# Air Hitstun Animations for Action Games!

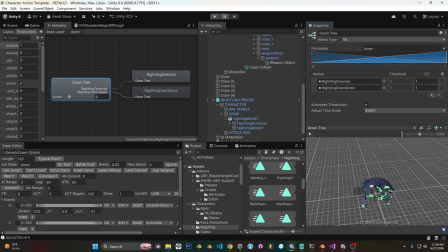(16:36)
It's the same value. And we sort of make any adjustments that are necessary to make it look good, like in the animation itself. And it's motion time, so it's in one animation, which I find really useful. I didn't mention that earlier. It's also nice just to have a single file that has all that.
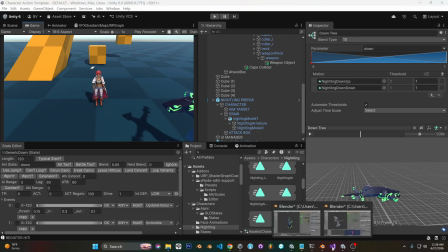(16:56)
Yeah, so let's get a little bit into it. I say this before, that was the technical implementation side. Now let's get to the artistic side, which always takes a lot longer. But it's also important.
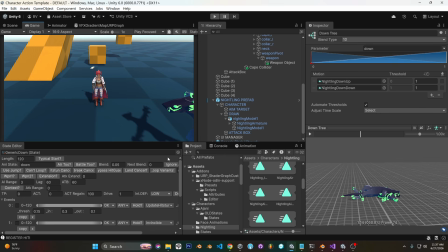(17:12)
Keep checking my phone. Getting lunch with my mom, and I'm not sure when she's going to be ready. Hopefully we get this done. We should. I mean, we basically covered it.
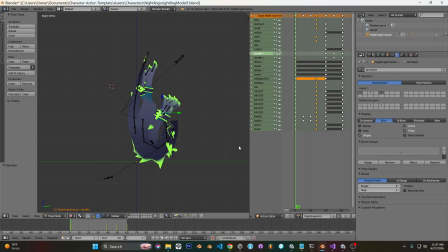I'm going to duplicate this. I'm going to call this one old. We just have like a backup. Although I really like this one.
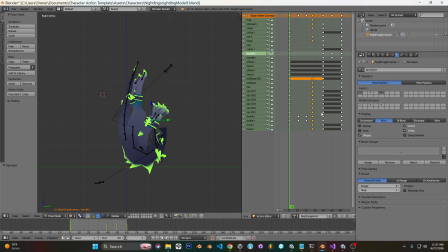(17:43)
It looks nice, but we'll go through it. Go to our idle. Grab it, and we'll start from scratch.
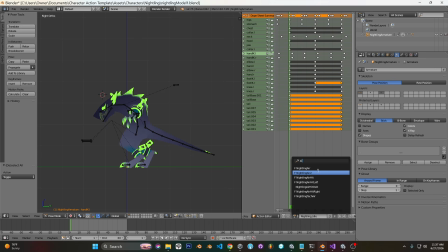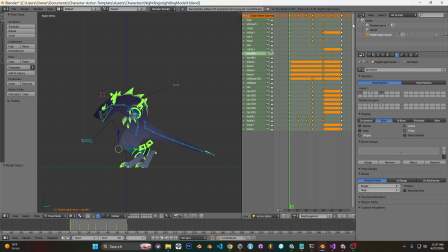Shift D, duplicate, bring it over. Sweet. And like I mentioned, like you could
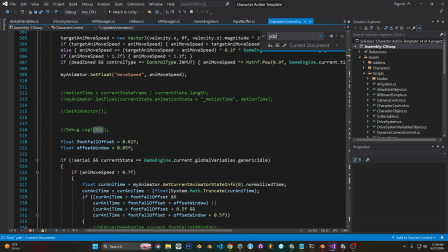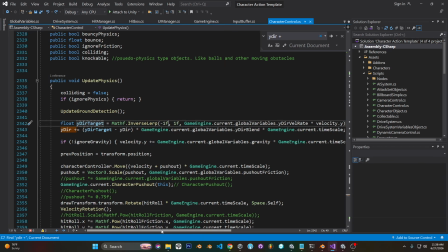(18:18)
do like 1 to -1, I think would work, or just do the math differently if you want to have
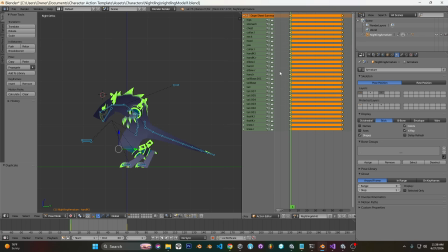(18:25)
up on the left side, because it makes more, you're often going up for like, that's the motion is up and then down, because that's how gravity works. Usually we do something against gravity, and then gravity pulls us back down.
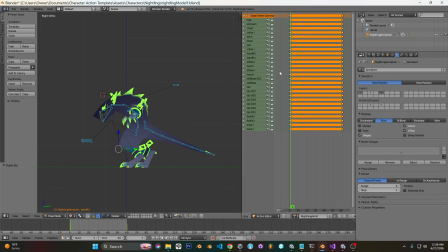(18:42)
Sorry, allergies are crazy today. So if you wanted, but I usually just end up doing this. So in this first part, like, we are getting knocked upward. And another thing to note is that, like, we
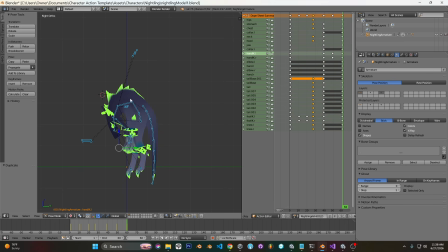(19:05)
are sort of putting the motion like right here, because you can be getting knocked upwards and look like this if you want, right? And we end up going through that. But if you're doing like single frame animations, like this would look good,
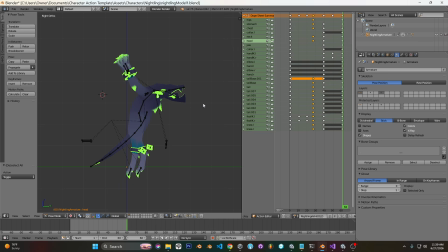(19:21)
especially if you rotated it with the velocity, which is what we're going to do in another future video for like advanced like Hitstun stuff. But in this case, we're covering both. So we want to sort of get knocked up here. And it's going to create a counter motion with the head.
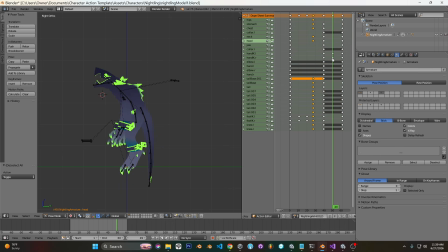(19:39)
So the head sort of gets knocked down, and then the head sort of feels that impact as well. But it also is selling that idea of like falling over your body and then falling back over is down like this, right? So you see that the head starts curled this way, knock back, and actually curls back in
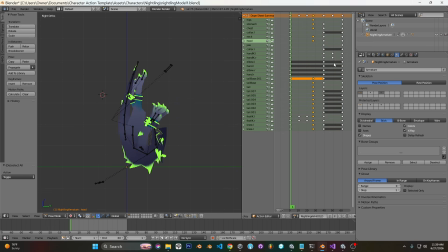(20:00)
So this is like almost an identical pose to this. It's just going the other direction. We do a couple of little things to sort of like sell like how the gravity is working. Like this one, it's like we have the motion and the gravity, and then this one, it's like these are more like trailing behind. So it's like a little bit different.
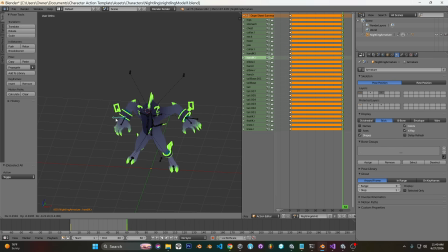(20:21)
But let's just do it. So we want our hands sort of like brought down like this. We want our feet together to really sell that sort of aerodynamic look. But we want them a little bit maybe off. I don't know. You'll have to see because like